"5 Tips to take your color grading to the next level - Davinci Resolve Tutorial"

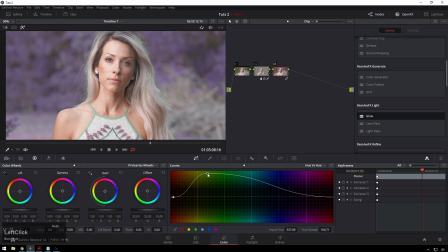You can make the trees go purple or pink or blue. I think that's a lot of fun.
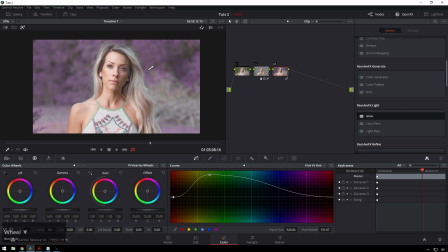So I like doing that. So I'm going to do that in this shot because I think that's very fun. And if you're doing like something surrealist, like a music video or something, you know, you can get away with that. And people are like, oh, cool. Did you shoot that infrared? And you're like, no, I just watched Theo's tutorial. All right. Next one.
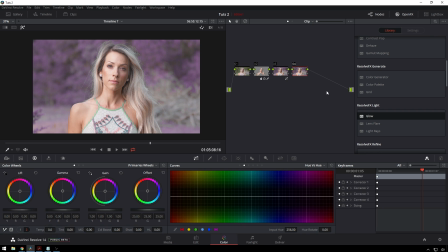I like to give just like a tiny bit of blur to everything that is not the subject.
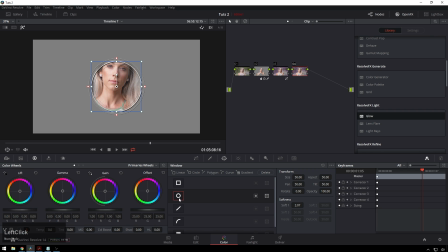And, you know, the subject is normally the subject's face. So here you're just going to give a little qualifier window. If she moved in this shot, we would track it. But, you know, we're banging through this tutorial pretty quick. So I'll get it pretty tight on here. You know, once again, this doesn't have to be super exact, but we're gonna call that, you know, pretty much good.
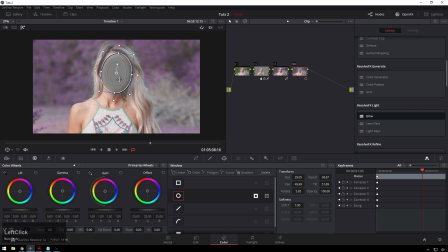And then we'll flip this. Might refine a little bit later. Turn our overlay off, let's go to FX. And then we're going to apply. I like using lens blur. I think that that might be the studio version of Resolve only, but you definitely don't need to use lens blur.
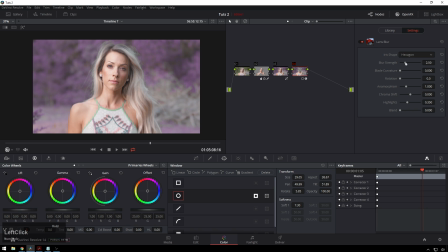You can use whatever blur you want. I'm just a snob. I'll normally keep this around like two-ish, one or two, just a little bit. You see, if you like pump it, it's a little bit much, but if you just bring it back a little bit, it just makes your sensor look bigger and your lens look nicer. And, you know, once again, it's a subtle little thing. Hope it's coming across.
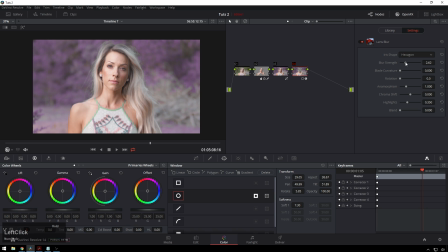I'll bump it up a little bit, you know, for tutorial's sake. No, that's too much. Just a little bit. You can see, especially around her hair, that's sort of a lot. It's a bump back. Like I said, normally around two-ish is where I'm at with this. Just, yeah. Just sort of getting rid of stuff, which is nice.
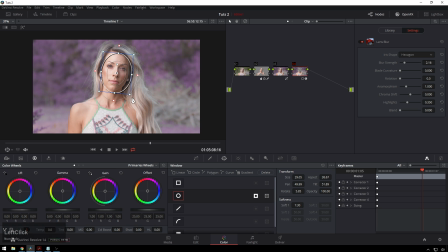Go and refine my mask just a little bit for the fun of it. And then, of course, if you wanted to, you could do an inside mask and sharpening, or I guess outside, inside. Same keyboard shortcut. So then, you know, if you really want to, I'll just do like this normal sharpening because that's fine enough.
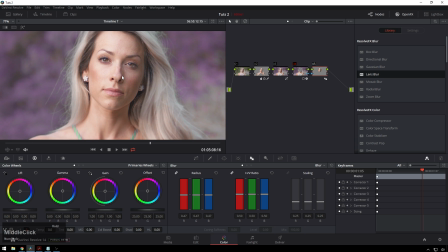You know, just give her a nudge. No, that's actually really nasty looking sharpening. We'll do a real sharpen. S-H-A-R-P-E-N. Nice. Sharpen amount. Bring it way down.
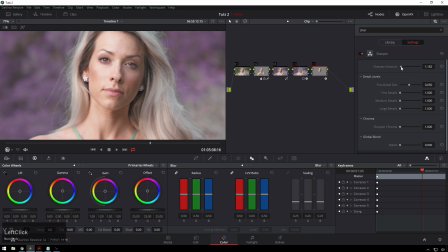Back up just a little bit. Okay. Now our talent's popping. Just a little bit. Bring our fine details up some. That might not be good on a lady. Nah. We'll just do large details.
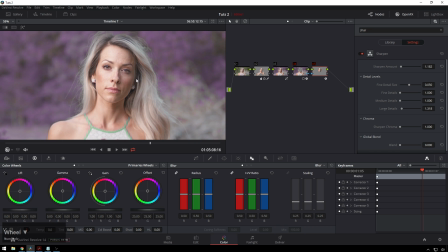There we go. Then the eyes pop a little more.
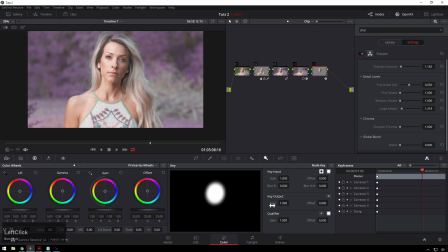That's probably a little bit much still, so I'll reduce the opacity some, and I'll give it a little bit more of a dreamy look. Yeah, there you go.
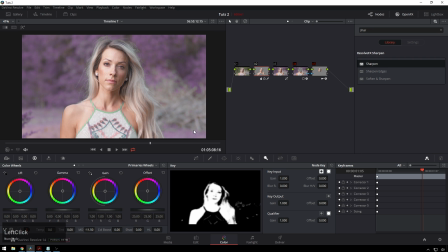Then the eyes just pop out a little bit better. I will go ahead and decrease the mid-tone detail in this even more since we're adding some sharpening. Cool. So the next thing that I really like to do is, I've been watching my tutorials for a while, you know this one, and that is add glow even when it doesn't need glow.
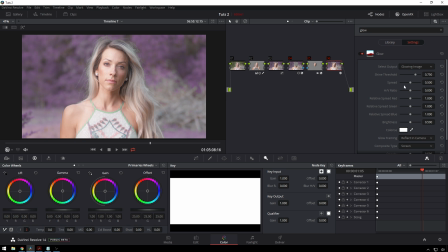Just because I like what it does a lot. So this is too much, but if you bring the shine threshold up a little bit, which is where it starts to glow, bring the spread out a little bit, bring the brightness down just a little bit.
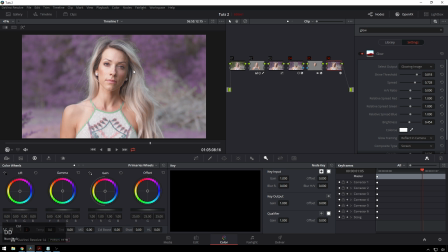Now, you see, just really like evening things out, smoothing it out, and then giving a little bit of that dreamy quality, which I think makes it look really nice and, you know, a little bit filmy,
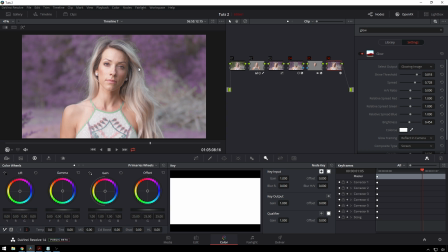because, you know, film blooms because it's analog, so like stuff rolls off. And I shot this on the Ursa Mini, which does not roll off well in the highlights at all, but it's such a pretty image, it's worth shooting on anyway. It's just, you know, you can get a little clippy in the highlights, which we don't have any clippiness in the highlights now, but, you know, just an aside if you're shooting on that camera,
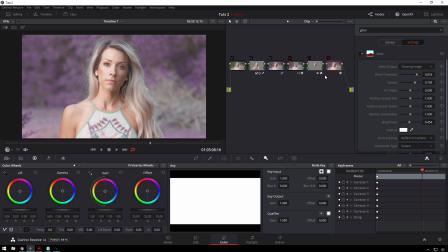you know, definitely underexpose with it. Actually, expose right on, because there's also the fixed pattern noise. Just always expose right, you don't have to worry about anything. All right, and the last thing is, I like to sometimes just add a little bit of a flavor LUT at the end.
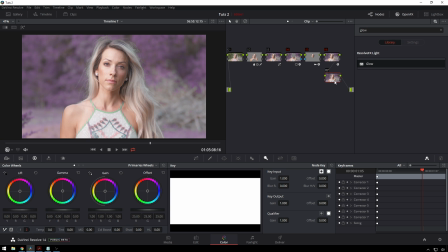So you'll see a lot of people, they'll like use LUTs for most of their grade. I like to just put a little bit of, you know, flavor. It's like, you know, Alzarge, bam, just a little bit of flavor. So I am, of course, going to use the House LUTs pack.
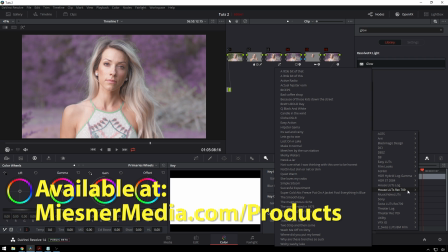Since we already have some contrast and stuff added to the shot, I'm gonna use the Rec 709 version. And for this one, I think Cliché DSLR will look good.
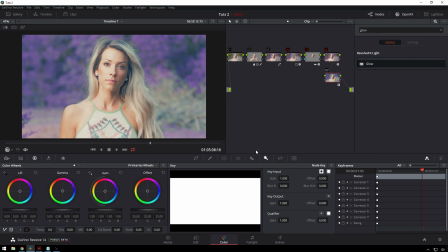And then, you know, that's a pretty bold look right now. It looks cool if you're down with that.